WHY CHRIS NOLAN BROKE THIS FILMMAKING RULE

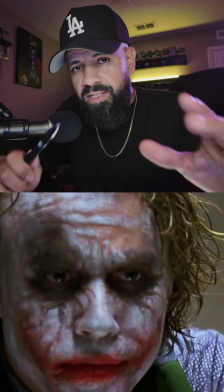0s
Christopher Nolan broke a major filmmaking rule when he created this scene here in The Dark Knight between Joker and Batman.
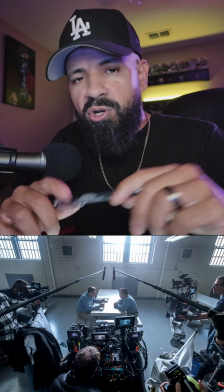7s
I'm going to talk about the rule he broke here. It's called the 180-degree rule.
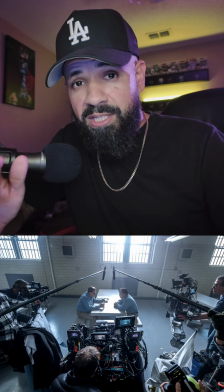11s
Here I got a behind the scenes photo of the Irishman set directed by Martin Scorsese, and we're going to talk about this rule using this picture.
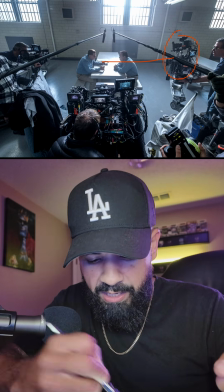20s
Let's get into it. We have our main cameras here, this one capturing Al Pacino and this one is capturing this guy.
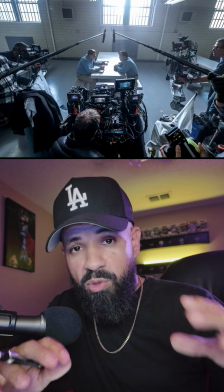27s
Now I want to let you know these scenes could be done with one camera, but here they chose to go with two.
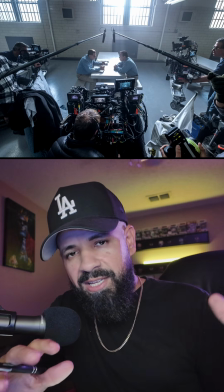33s
So here are the boom mics, as you can see, one there, one there. Now what is the 180-degree rule that Christopher Nolan broke?
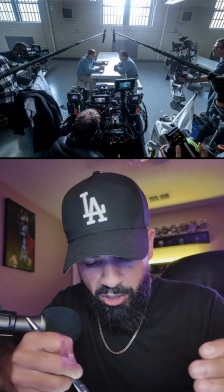41s
If we look at this scene, they're talking, they're having a conversation.
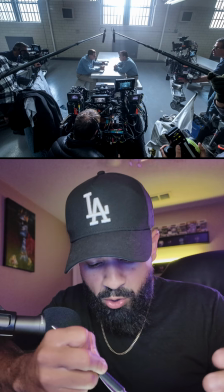44s
So when we're on set, right, there's an invisible line nose to nose with when the actors are talking right here.
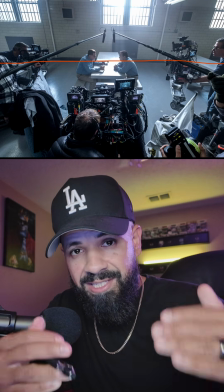52s
The rule says that the cameras must stay on one side of this line.
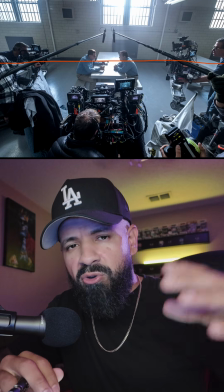58s
Let's look at a top-down diagram that I created so I could explain this much easier.
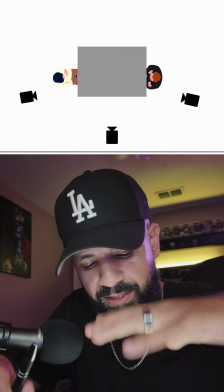64s
All right, so here's the diagram, and we're looking at this now from the top. We have our cameras right here, one here, one here.
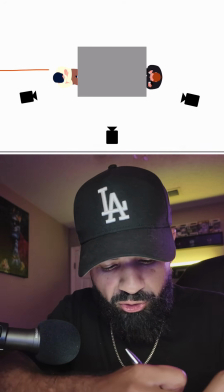70s
We don't need to worry about this one, but there's the wide shot. Let's go ahead and draw that line. So if we draw the line here, you can see our cameras stay on this side.
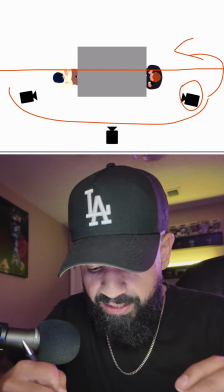79s
Now, breaking the rule is taking one of these cameras and moving it to this side so it could film this guy from here and then this guy like this.
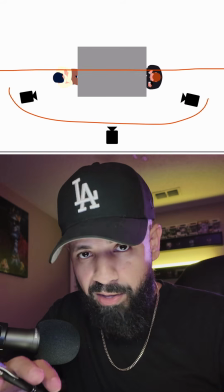88s
First of all, I'm going to show you guys why that won't work in this situation.
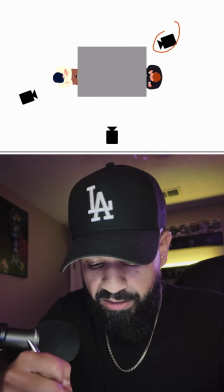92s
Okay, so one of the major issues is that if you put this camera here, you're going to see this camera here.
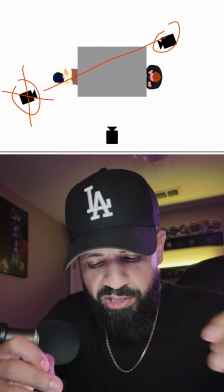97s
So let's say that we were shooting this with just one camera.
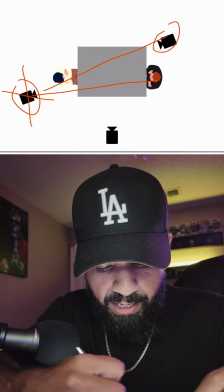101s
What happens if we shoot this guy here and then shoot this guy like this?
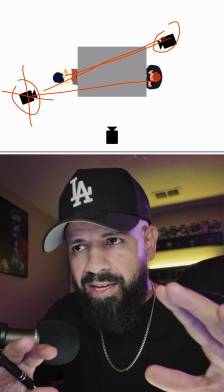106s
Let's look at an example.
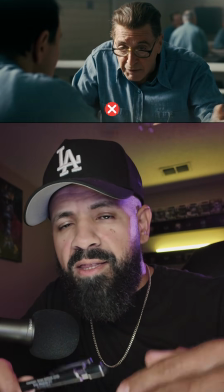108s
When you break the rule and put the camera on the other side, then the person on the left looks like they're on the right and vice versa.
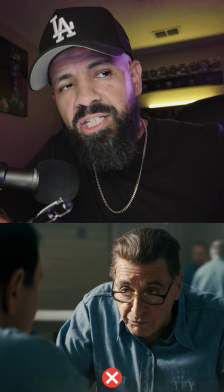116s
The thing it does in a very subtle way is mess with your sense of direction and space.
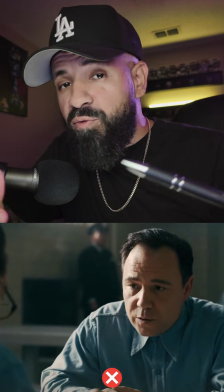121s
So following this rule makes things look smoothly, especially when people are speaking.
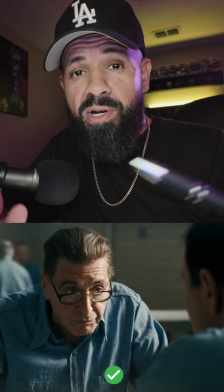125s
But why then did Chris Nolan, one of the greatest directors alive, break the rule in The Dark Knight?
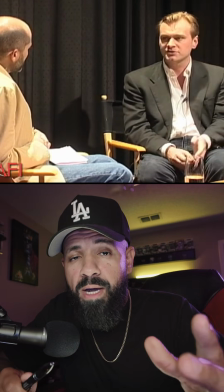131s
The 180-degree rule is not some law in a filmmaking Bible that you have to follow, but it is a great guide and it works.
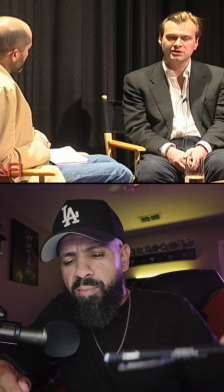138s
It makes things look smoother like I mentioned earlier. So let's talk about the Joker Batman interrogation scene in The Dark Knight.
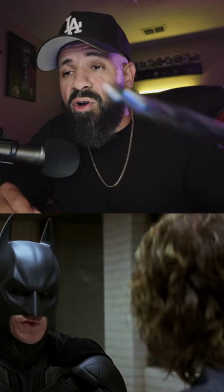145s
They didn't really care about the rules in this shot, and the camera jumped back and forth across the line many times, but also Joker was heightening the tension.
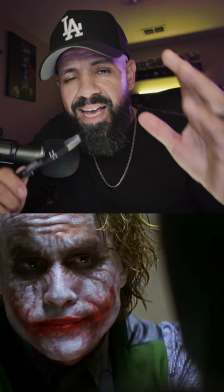154s
Things were meant to feel chaotic, and that's why I like movies.
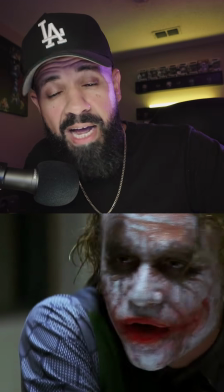159s
That's why I love movies. Christopher Nolan wasn't only communicating that through the dialogue and the script via the Joker, but the camera work as well,
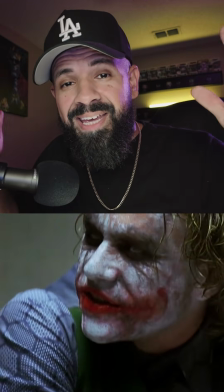168s
jumping back and forth, breaking that rule, and making the entire scene feel just a bit chaotic.
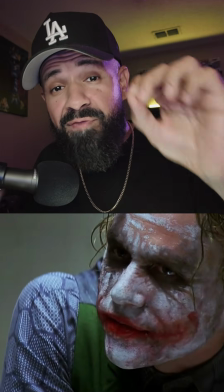173s
And it's very subtle, but it happens.